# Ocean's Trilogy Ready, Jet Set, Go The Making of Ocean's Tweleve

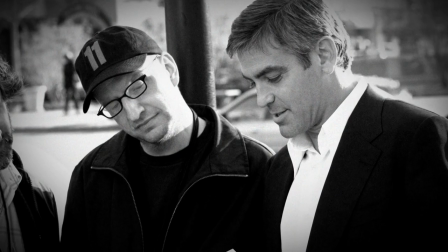[8:15]
So when we started talking about the film and what each of the heists should be,
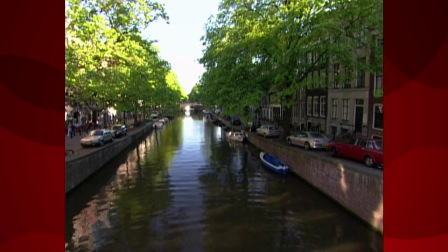[8:19]
this whole issue of Amsterdam being built on the water and some of the houses being tilted seemed to work.
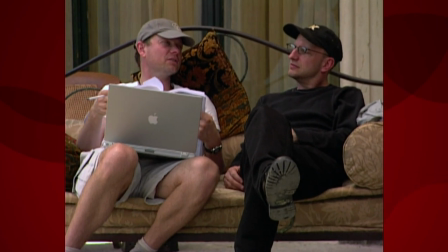[8:25]
Nolfi and I came up with this idea of like, well, they should have to move a house, like an entire house.
The whole house. We're just raising it slightly.
We just thought it was a very funny way to put them in a situation where they had
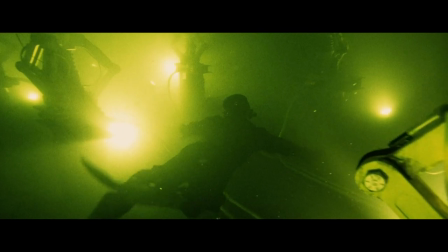[8:40]
to do an incredible amount of work to do what ultimately was a very tiny shift and change.
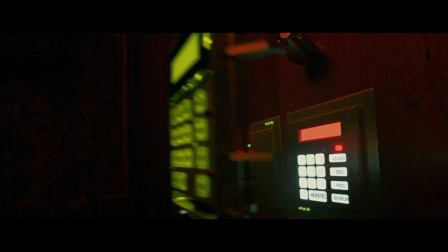[8:45]
So it had a thematic element that played to the humor of the film.
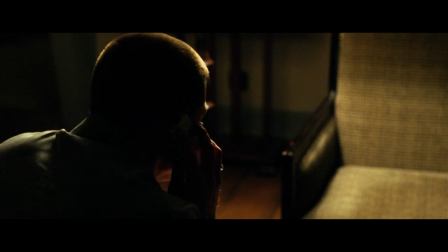[8:51] It's really our best plan, guys, considering it's our only plan.
We got to use the city in a way that wasn't incidental.
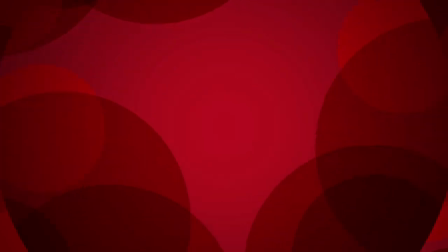[8:58] How's Amsterdam been? Okay. It's not a bad town.
Steven really wanted to speak to the characters by using locations. Having that a texture to who these people are and how they function within the story.
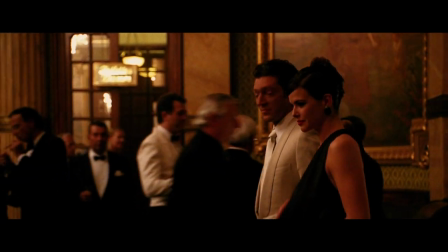[9:12]
Tarr was all about formality and sort of this operatic quality to him.
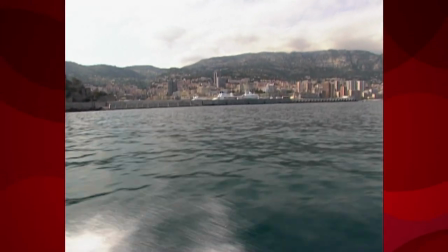[9:17]
So scouting Tarr's house on all the great lakes of northern Italy.
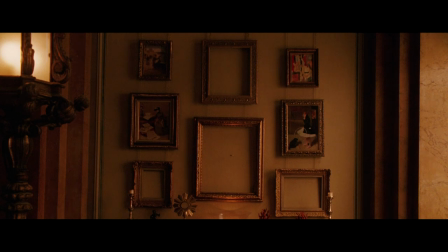[9:24]
It was literally like a triptych of famous villas that I had studied in school.
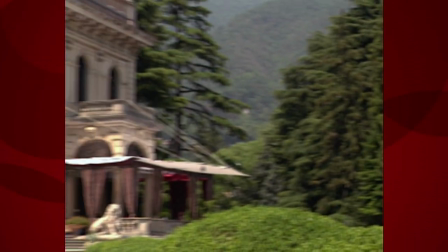[9:28]
Yet each one was more magnificent than the next.
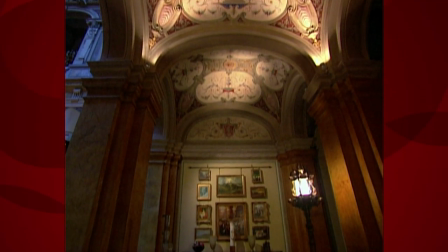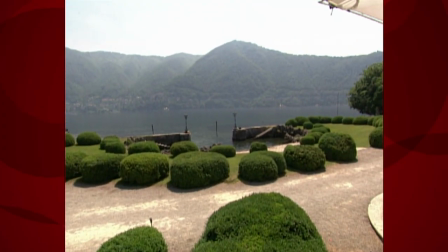[9:38]
And then, almost by accident,
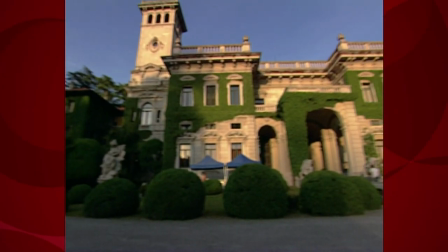[9:41]
we ended up looking at Lake Como and found a villa that was formerly owned by the family of Luchino Visconti, a famous Italian director. And it was a mile from Clooney's house. And so a group of us ended up staying there.
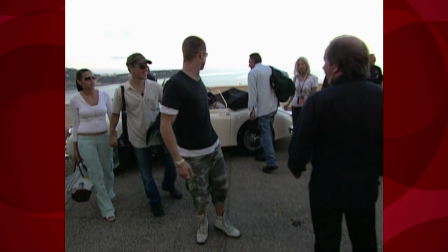[9:56] Isn't this gorgeous?
Taking a boat to work, which was pretty decadent. was just a wild coincidence, but it was very funny to see that many sort of stars hanging out in these windows.
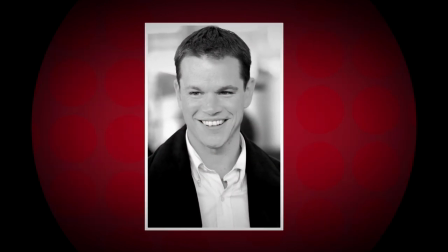[10:09]
It was fun. Coleman was like summer camp. We'd be sitting around the pool about 3 o'clock in the afternoon.
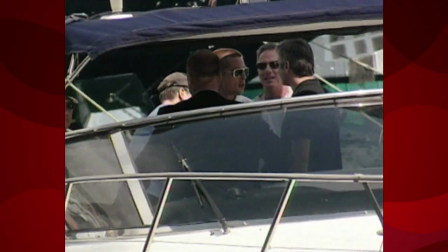[10:15]
I'd say, who's at work right now? I worked particularly hard there. I had no scenes there and was there for 10 days. So that was you know, obviously, you know, trying for me.
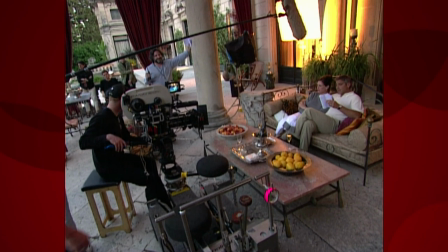[10:34] Don't be mean. I won't. I gotta get through two lines here. No, I don't have any words.
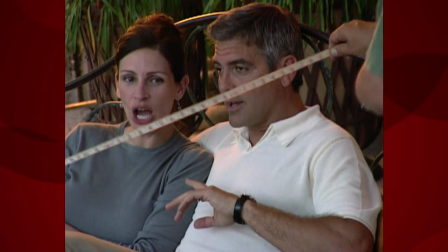[10:40] You want to take a couple of those woes, right? Whoa.
Here we go. The cast, they had a lot of fun, but it wasn't just all play. I mean, it might have seemed like that, but it was also a lot of work, too.
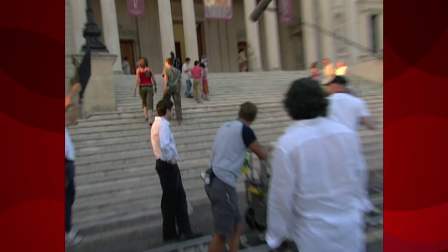[10:58]
In Rome in particular, it was certainly shooting in these locations during the height of the tourist season.
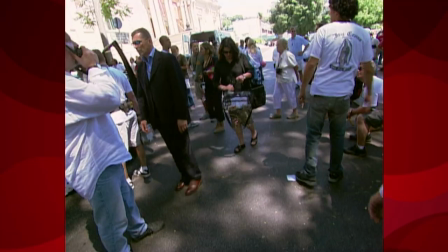[11:05]
So it was a big challenge.
Let's get a better security perimeter here.
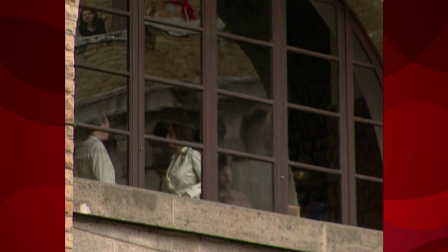[11:11]
And some of the places we shot in, no matter what we did, we couldn't control it.
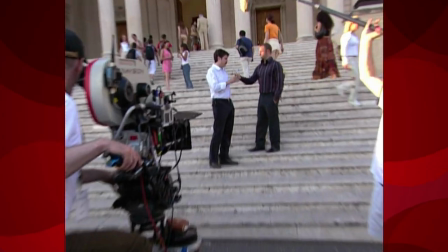[11:16]
So the way we got around that is by going in, Stephen, with the camera and with the actors, and grabbing a scene before the general public found out who was there.
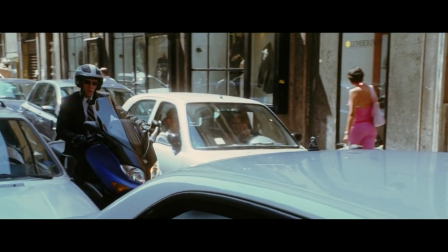[11:25]
And that's why in some of those scenes that you'll see in Rome, it's very kinetic, because some of that energy is actual real live city energy.
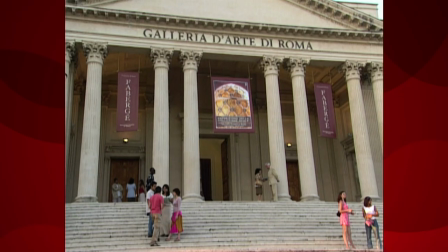[11:37]
And from the different piazzas to all the restaurants and museums there, it's just a natural backdrop for a romance.
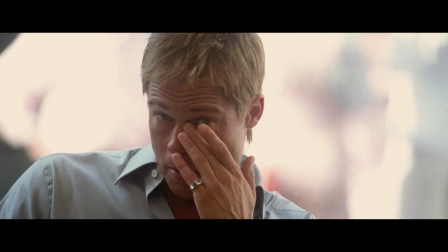We all agree this should be Brad's movie. It should be Rusty's film in a way.
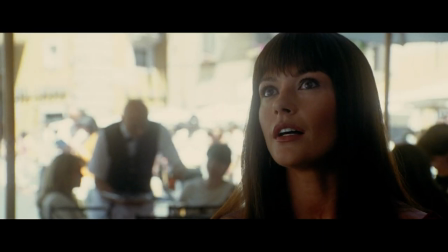[11:54] Do we know each other? I think I saw you yesterday.
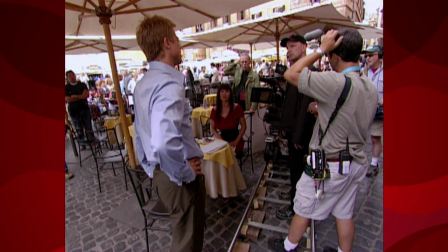[12:02]
Catherine was somebody we started discussing very early on, and it was a crucial piece of casting because basically you have a sequel that
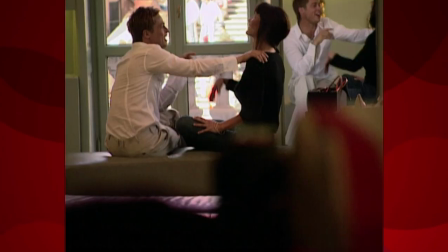[12:12]
you could argue centers around a character that doesn't appear in the first film.
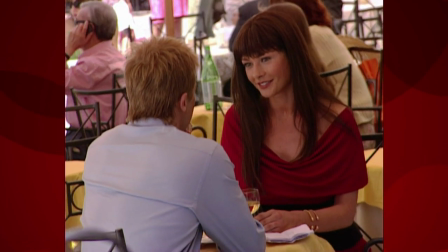[12:17]
And so it needed somebody who could really play at that level. And action.
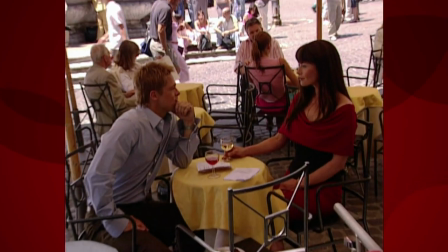[12:23] You catch a lot of thieves? I bet you do.